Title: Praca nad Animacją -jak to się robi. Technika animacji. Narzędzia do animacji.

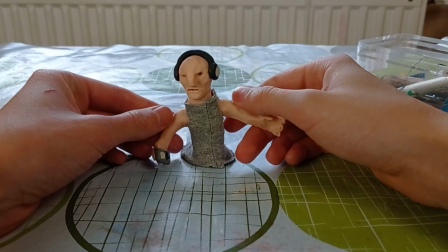3:58 Fizycznie można to zrobić poza montażem komputerowym w taki sposób,
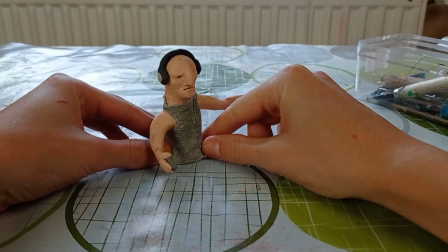4:03 że robimy na przykład co klatkę takie bardzo małe ruchy,
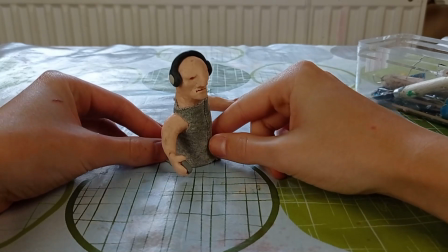4:08 wtedy postać idzie wolniej i jeżeli chcemy przyspieszyć tą postać, że nagle zaczyna biegać, to robimy te ruchy ciutkę większe,
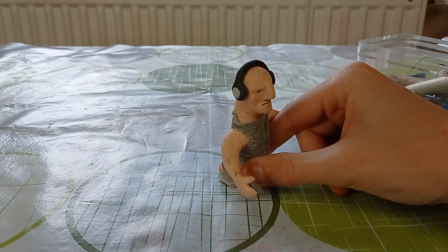4:17 oczywiście nie za duże, żeby ta postać nie zaczęła nam w jakiś dziwny sposób skakać i w ten sposób przyspieszamy sobie tą postać.
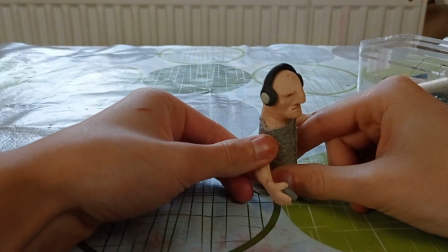4:25 Z ręką, a czy z głową robimy tak samo, że jeżeli chcemy wolno to robić,
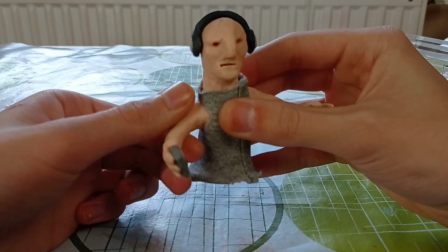4:30 to tą postać bardzo delikatnie ruszamy co klatkę,
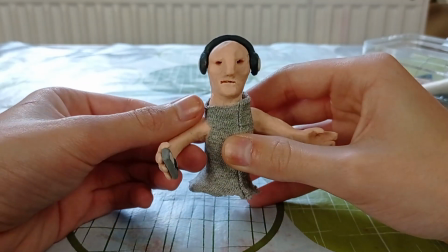4:35 a jeżeli chcemy przyspieszyć jej ruch, to te ruchy będą ciutkę większe.
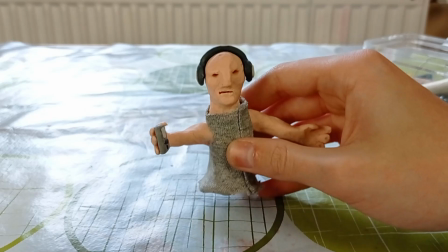4:45 A na przykład w programie do obróbki filmów możemy to zrobić w ten sposób,
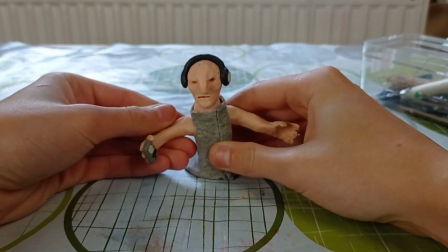4:50 że jak już sobie zrobimy tą sekwencję ze zdjęć,
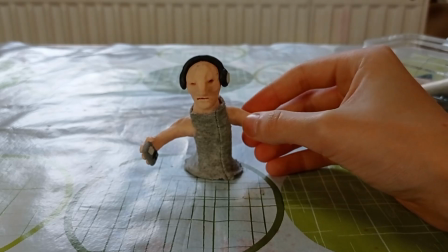4:55 to możemy dać przyśpieszenie albo wolniejsze, w sensie i tak musimy to przyśpieszyć,
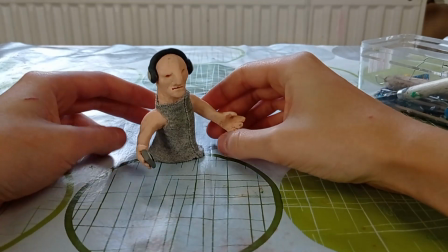5:03 żeby ten ruch był płynny, ale możemy też na przykład bardziej przyspieszyć,
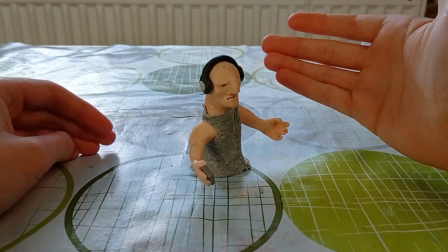5:10 żeby ta postać szybciej nam szła albo na przykład mniej przyspieszyć, żeby ta postać wolniej szła.
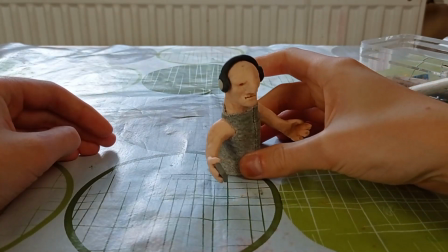5:18 No wiecie o co chodzi. Oczywiście im więcej przyspieszycie, tym ruch będzie płynniejszy.
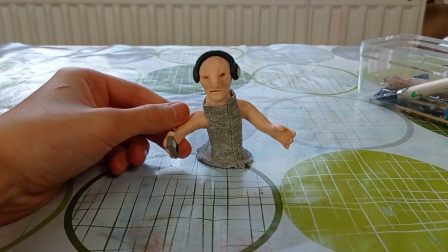5:27 I tak to wszystko wygląda. Wydaje mi się,
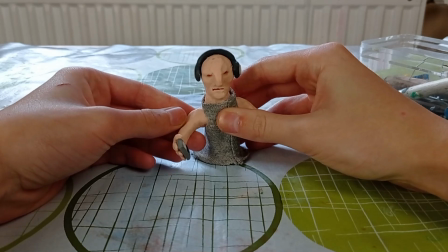5:32 że wszystkie te najpotrzebniejsze rzeczy i tak już Wam opowiedziałem i to chyba byłoby na tyle w dzisiejszym odcinku.
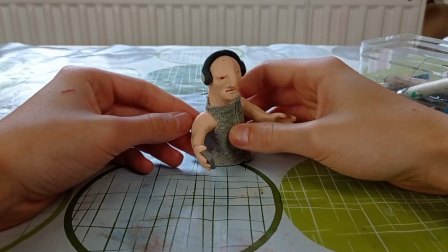5:41 Do zobaczenia w kolejnym, trzymajcie się i cześć!